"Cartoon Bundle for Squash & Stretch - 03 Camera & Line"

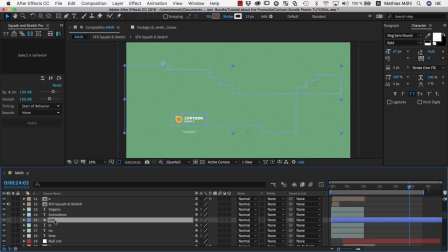Once the path is done, we can delete the other line layers and move our resulting line to the very bottom, right above the background layer.
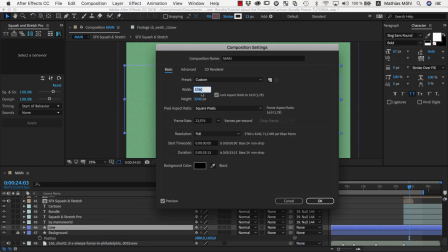Now we set the composition size back to 1920x1080 and need to animate a camera move over our scene.
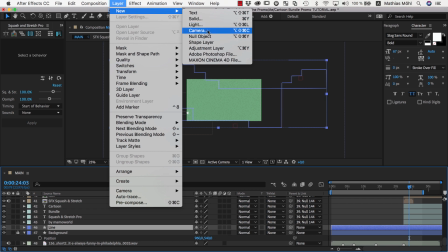Instead of using an After Effects camera, which only works in 3D space, we simply create a null object that we can use to move the entire scene around.
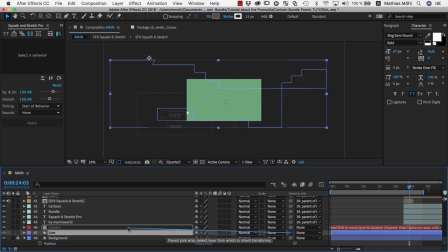We name it Camera, and then we select all layers that have no parent layer yet, and parent them to the new Camera null. Now we can move the camera around by changing its position. We keyframe the camera position as needed to get the desired camera move.
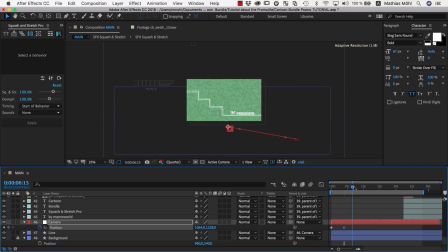I'll fast forward here, since this manual keyframing of the position is rather boring work.
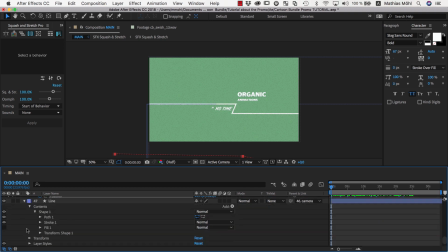Next, we want to animate the line, so in the contents of the line layer, we reveal the shape properties and add a Trim Path. If we keyframe the end of the line to 0%, the line disappears completely. By increasing the end over time, the line appears step by step.
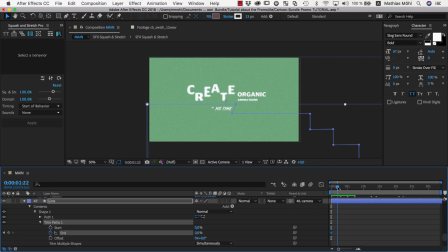So similar to the camera move, we now keyframe the Trim Path as needed. Again, I fast forward here until I am done with the keyframing.
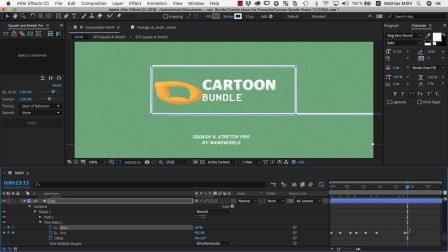Once we are done keyframing the end of the line, we can also keyframe the start of it so that at the very end of the animation, the line forms the final rectangle.
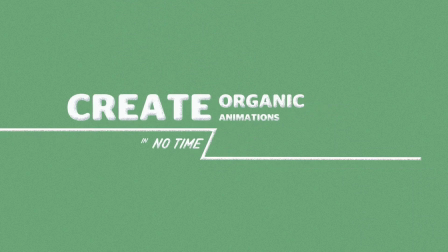Now our project looks like this. If you compare this to the final video closely, you will notice that in the final video,
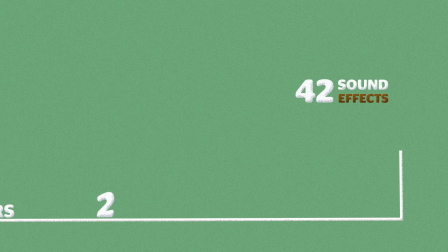the line always changes the direction exactly at beats or at other key points in the background music.
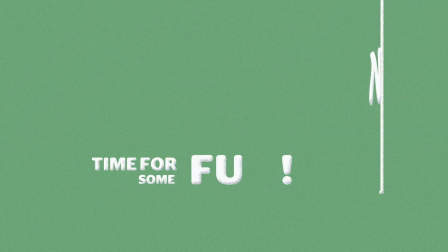By connecting events in the animation with sets in the music like this, everything feels more natural and seamless, so I really recommend to fine tune the keyframes until they fit to the music.
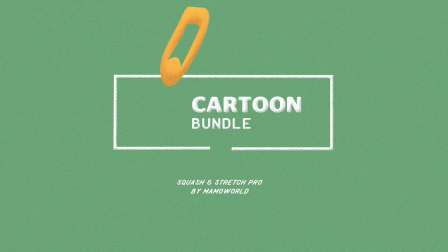And as mentioned before, our extension BeatEdit can generate the beat markers on the audio layer which simplifies the process a lot.
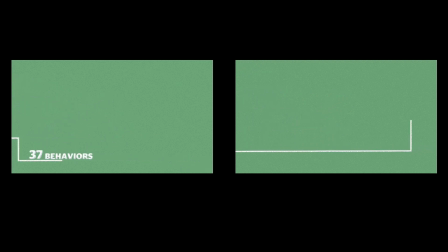To summarize, today we have combined all scenes of the video into one fluid animation and the key elements are already animated. At the moment everything feels still very static since most texts are not animated yet, but we will change this in the next and final part where we will animate all of those remaining texts.
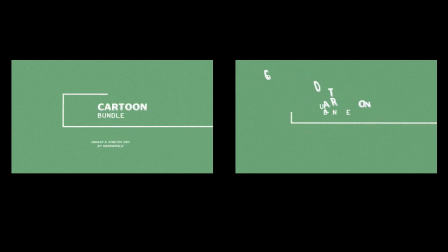Again, this is Eric D. Kirk for MamaWorld.com, and we'll see you next time.